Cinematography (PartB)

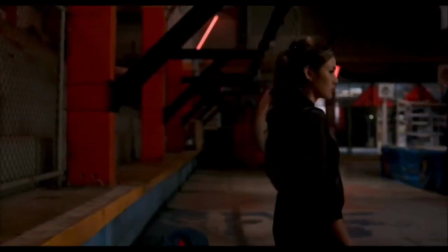So, unlike the first scene, you saw how everything was calm and at the same time choreographed and arranged.
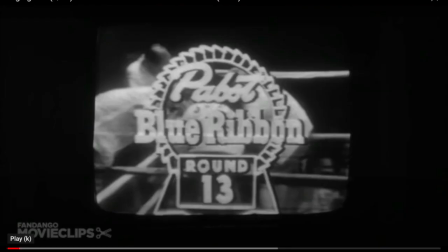So it was not really giving us any sense of anxiety, but more a sense of a kind of aesthetic quality. The third scene that I want to show is from Martin Scorsese's movie Raging Bull.
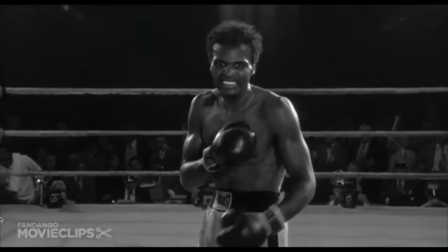And pay attention, in the following clip,
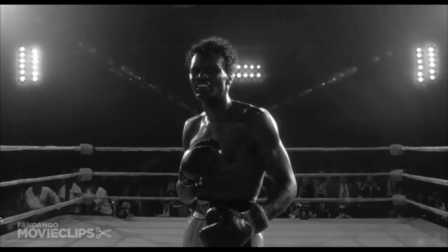the director wants to pass the mood of brutality,
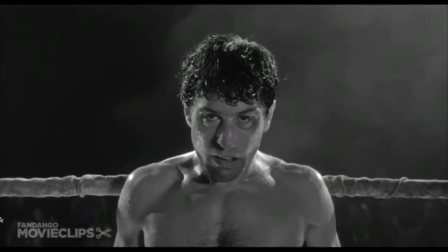something that we don't want to watch, and you see that actually in the reaction shots of the woman who's looking at this scene.
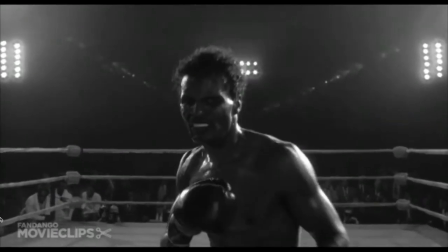So unlike the first two
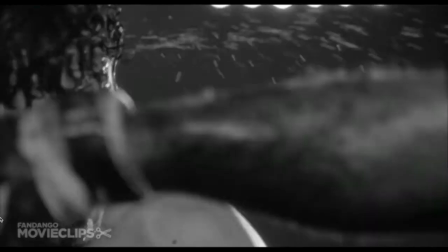clips, in this one, it's just the brutality of the fight
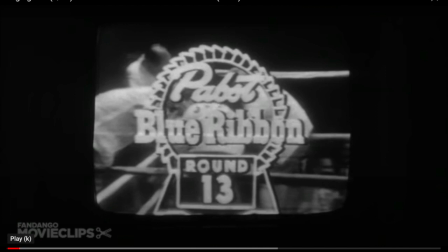that matters, and actually the character that we identify with is open up to being beaten. So it's a masterpiece of editing, but at the same time there are a number of interesting cinematographic devices used.
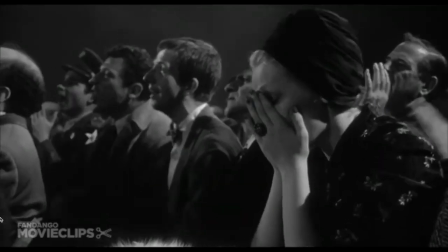Different film stocks for that scene.
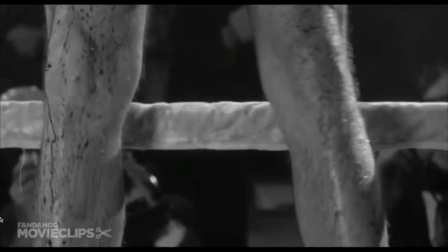The scene is very bright, but at the same time that the facial expressions were captured.
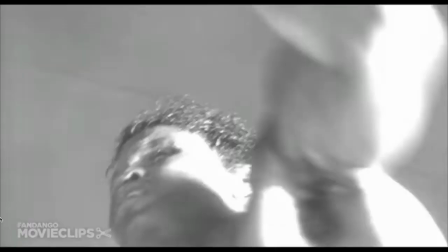They also used flames around the camera to make
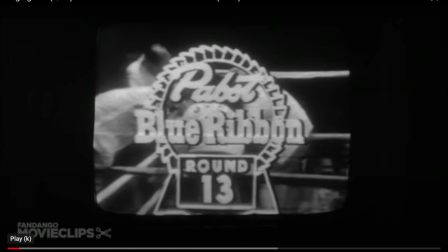certain parts of the film bright, and it seems that other parts of the image were burned.
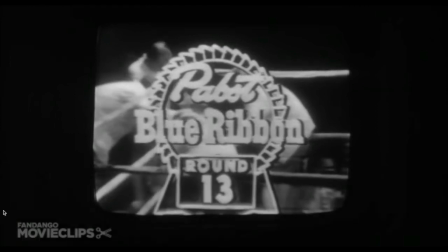And I think you know both the boys.